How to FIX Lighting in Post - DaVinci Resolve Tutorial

Ask any filmmaker what are the keys to getting a great image, and I guarantee they'll bring up the lighting.
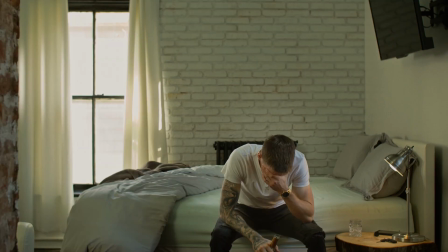5s
Not only can it help tell the story, but it can guide the viewer's eye to see exactly what the filmmaker wants them to see.
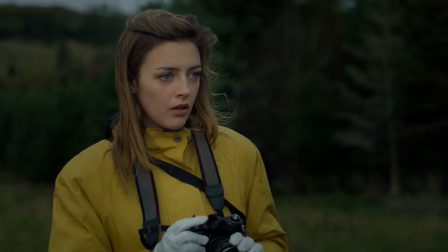12s
Making an actor stand out from a busy background, or showcasing the warm light coming in from a window.
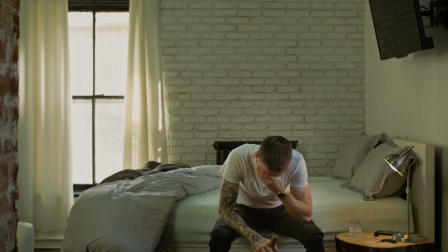17s
But here's the thing, while that's all totally true, everything you just saw was totally done in post, even what's going on around me right now. My name's Nathan and I'll be your tour guide in helping navigate the world of post-production relighting inside of DaVinci Resolve and help
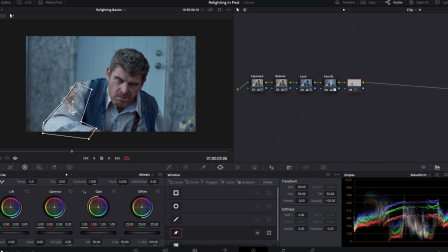37s
you build upon the image that's captured in camera and bring it closer towards the director's vision for the project. So let's get into a deep dive.
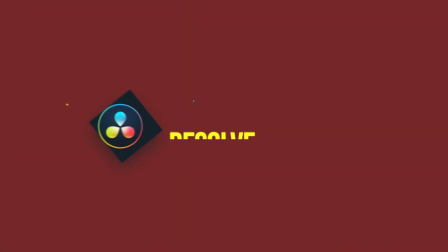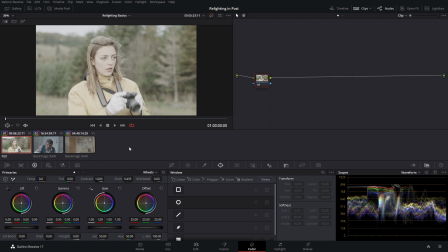53s
Today we'll be covering three scenarios of relighting with increasing complexity. We're going to be using shots from red and black magic cameras. We're going to be working a color-managed workflow and to do that We're going to go into our project settings go into color management and today we'll be using DaVinci
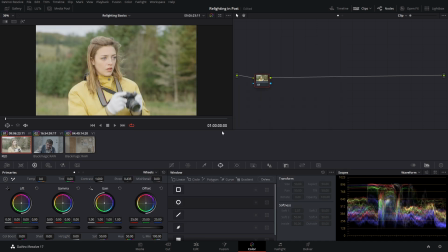70s
YRGD color managed now if you hit save this transforms it into a rec 709 color space Which for today is our desired deliverable
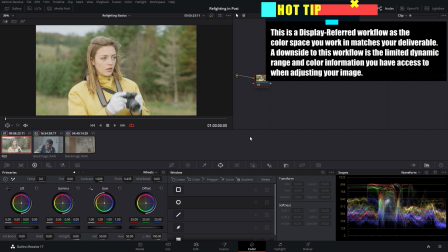78s
However, it limits the flexibility that we have when working within the rec 709 color space So what we're going to do is go back into our project settings and for today We're going to be using the new DaVinci wide gamut which is a large color space,
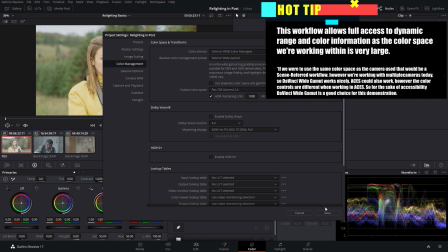91s
but it still outputs at Rec. 709, which is our current desired color space. And now we can get started.
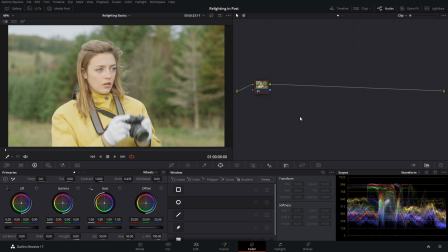98s
So just looking at this image, for me, two things pop out right away. If we examine our waveform, we can see that it's really bright. And if we take our qualifier tool over top of our skin, we can see that it's definitely overexposed. But thankfully, these cinema cameras have a lot of dynamic range, and we're not blowing anything out in our image,
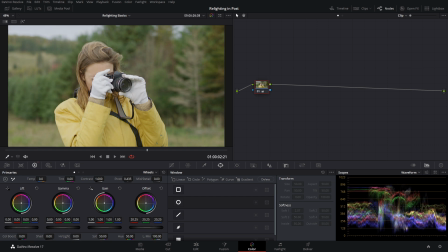114s
which means that we can easily make things darker and get it to a more desirable exposure level.
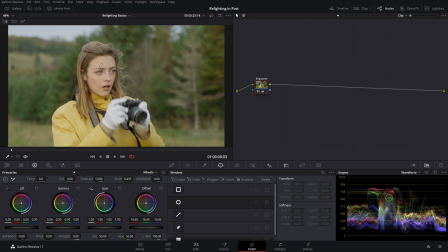119s
So I'm just gonna label this node exposure. The second thing that stands out to me is that she kind of blends into the background And if we examine our waveform again, you can see that she's definitely brighter than the trees behind her But it doesn't quite have as much pop as I would like So I'm gonna bring down this exposure
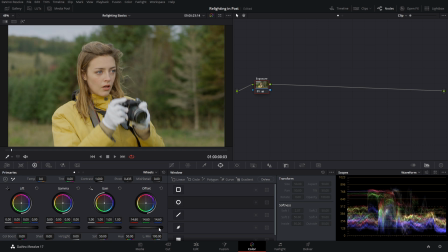136s
a little bit more to get the skin where I want it And just take down a little bit of that high end for these general exposure adjustments And we're sitting in a much better place, now we're going to add a new serial node with Alt-S, and because this tutorial is all about relighting, we're going to skip over creating our look and jump straight into our secondaries, and we're going to start relighting.
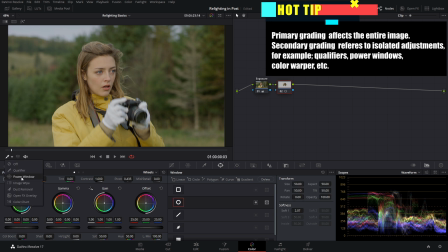155s
Now we're going to use our power window, our circular power window, ensure that we have our power window tool, and we can see this window here.
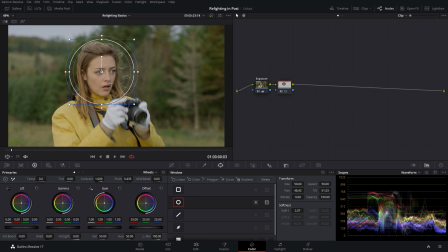163s
Now by default, you're only selecting what is within this circle, and you can see that on your node here,
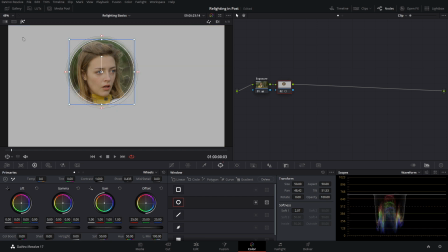168s
but if you want to clear a picture, we can select our highlight tool, and now we can see exactly what we're grabbing. So we really want to focus on her face and a little bit of her body so we're gonna manipulate the power window and grab exactly what we want.
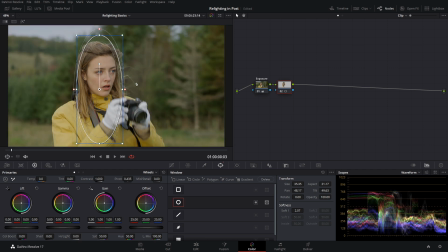182s
Now if you remember earlier we set our exposure based off of our skin tone. So if we want her to stand out more we need her to be brighter than the background and a way that we can do that is we can invert our power window. Now we're selecting everything outside of this circle.
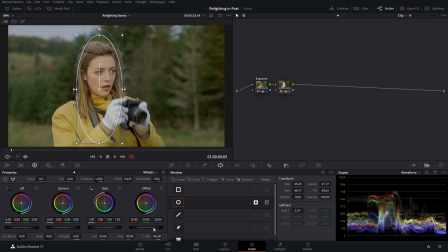199s
Now what we can do is we can decrease our offset and it makes everything that's outside of this circle darker maybe bring down our gamma a little bit and you can see that she definitely stands out more we can see the before and after with ctrl D on our keyboard and you can
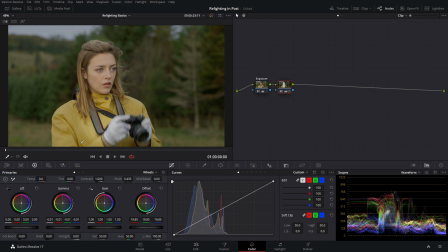214s
see she's much brighter but we're getting kind of this hard edge here if you notice that on her jacket so what we want to do is we just want to soften out this window so that it looks a little more natural. So now when we see the before and the after it's a much more smooth gradient but still allows her to stand out.
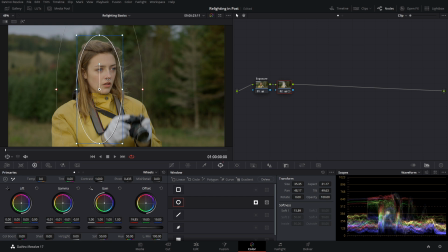232s
So now we're happy with the relighting but let's say we want to save this power window because we want to do this a bunch more times throughout our movie. What we want to do is you want to click over in those three dots and save as a new preset. You can then call it whatever you want and hit OK.
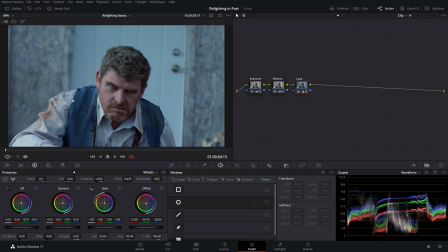246s
Now when we go over to our next shot we have the same kind of problem with his face being too dark. So what we want to do is we can go over and use our face relight and now we have that window we can easily put it on
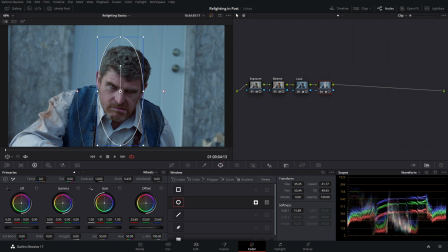260s
his face and make his face a bit brighter by decreasing the brightness of everything else around him but we're not out of the woods yet as
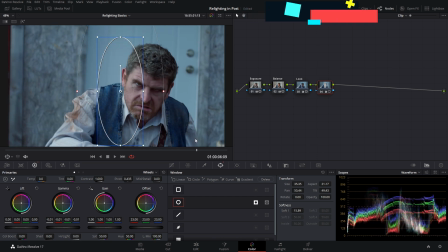269s
we scrub through our clip you'll notice that he actually moves around quite a bit and let's say you want this window to follow
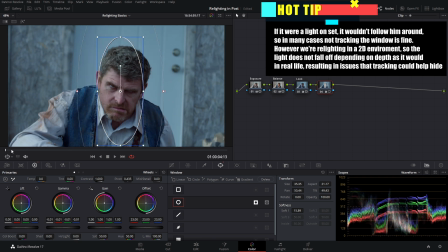275s
him well there's an easy way to do that we're going to go to the beginning of our shot and make sure that our desired window is selected.
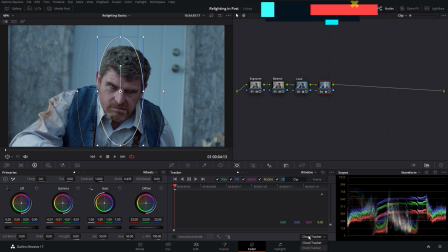281s
We're then going to come into our tracker tool and we're going to track the entire clip, in this case using cloud tracker because I find it just does a great job with these large windows.
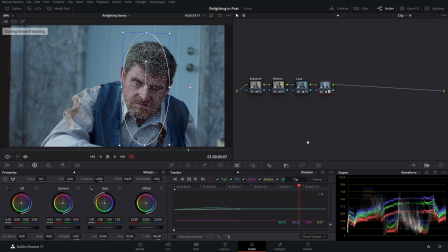290s
We can then track forward on the clip and as you can see that spotlight now follows him around and it's locked to his face throughout the entire shot.
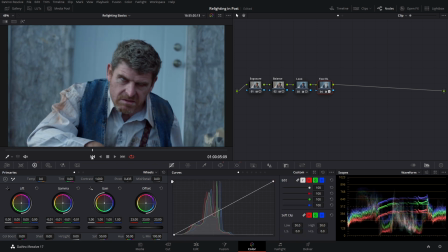300s
So now his face is looking great but I see another problem. I find that this arm is way too hot. It's sticking out just a little bit too much and as we examine our waveform you can see the exact same issue. It's much brighter than everything else and it's a little bit distracting. It really pulls me away from his face.
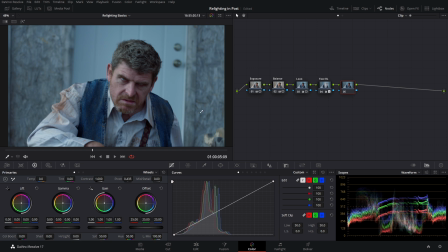318s
So we're going to create a new node with Alt-S and we want to make that arm much darker. So what we can do, go into our power windows, I'm going to select our pen tool and we're just going to draw a simple shape just around his arm.
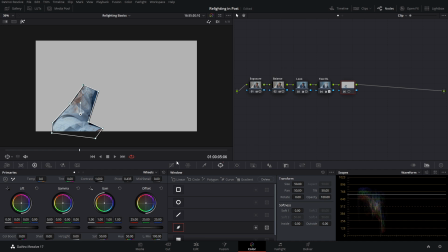333s
We can use our highlight tool to see the shape that we've drawn. maybe we want to soften that out a little bit.
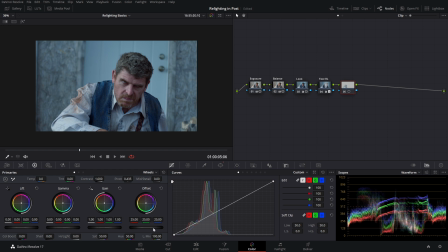339s
Now you may think right off the bat we want to make the arm darker so to make things generally darker and overall affect the image we just decrease our offset and that does work but it makes these shadows even darker than are on the other side of his body and that's not necessarily
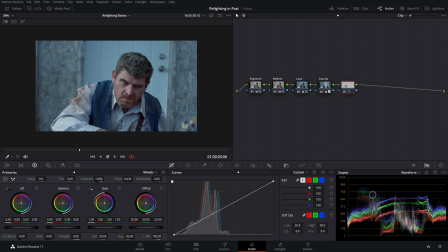354s
what we want so we don't just want the entire arm darker we want these highlights taken care of these brightest parts of the arm here so we're gonna use our gain controls to just get that a little more under control there so now it's at a much closer level to the rest of the image and it doesn't stand out quite as much.
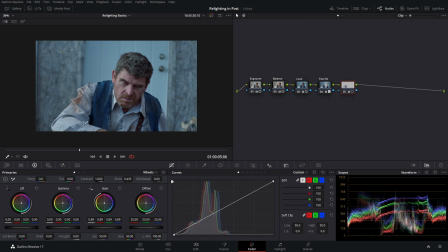373s
So now as we see the before and the after you find that arm is way less distracting and just like before we can track it so we're gonna track it to the beginning and now track it to the end of the shot and now as we look at our shot you'll see that
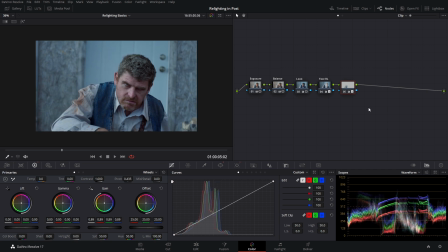389s
his face stands out much more and that arm isn't nearly as distracting so we can turn our relighting off and on again, and it just helps them stand out a little bit more. So far we've only been using relighting to fix problems with our image.
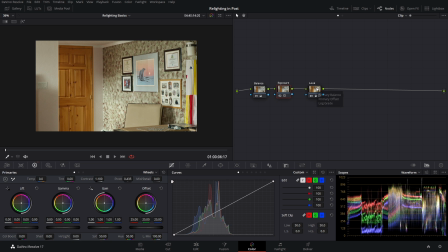403s
However, you can do a lot more than that. You can use relighting to make creative decisions for your image that maybe you weren't able to do on the day. Now, as we scrub through this shot, you'll notice a few things. First off, our actor doesn't really stand out from the background too much, and it's very busy.
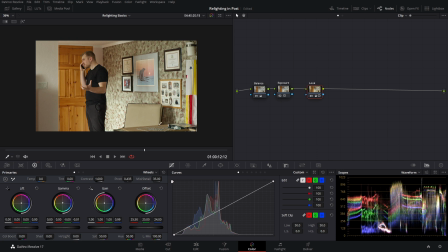419s
We have this pattern on the wall, all these pictures here, it's hard to know what you're looking at. Now we have a couple things that we can work with. We have obviously a window or some type of light source coming from over here, which should be illuminating our actor, and maybe we can do something to draw us in so that we see our actor more than anything else.
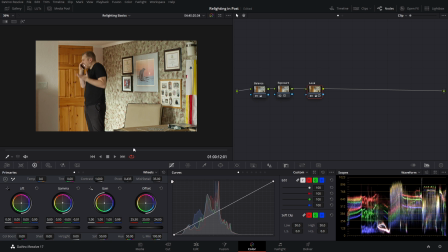439s
So we can creatively relight the scene in post to help do that job a little bit better and help deliver on the director's vision for the project. And because we're getting a little more in-depth with our relighting, we're going to go about this a different way. I'm going to add a new serial node with Alt-S. I'm then going to add a layer node with Alt-L. So with a layer node, it's exactly that.
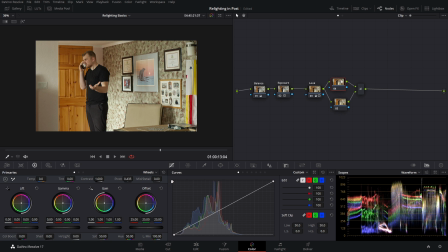458s
You have the nodes layered on top of each other with this being the bottom. So this is kind of the base layer.
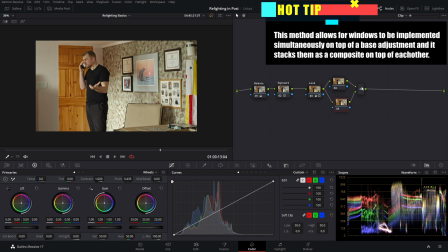465s
And then these other layers are sitting on top of it. And as we add more inputs, we just make that layer stack even larger.
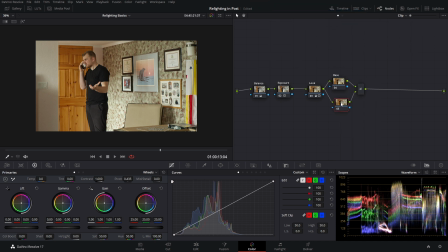472s
So we'll label them as such. And this first layer is going to be the window.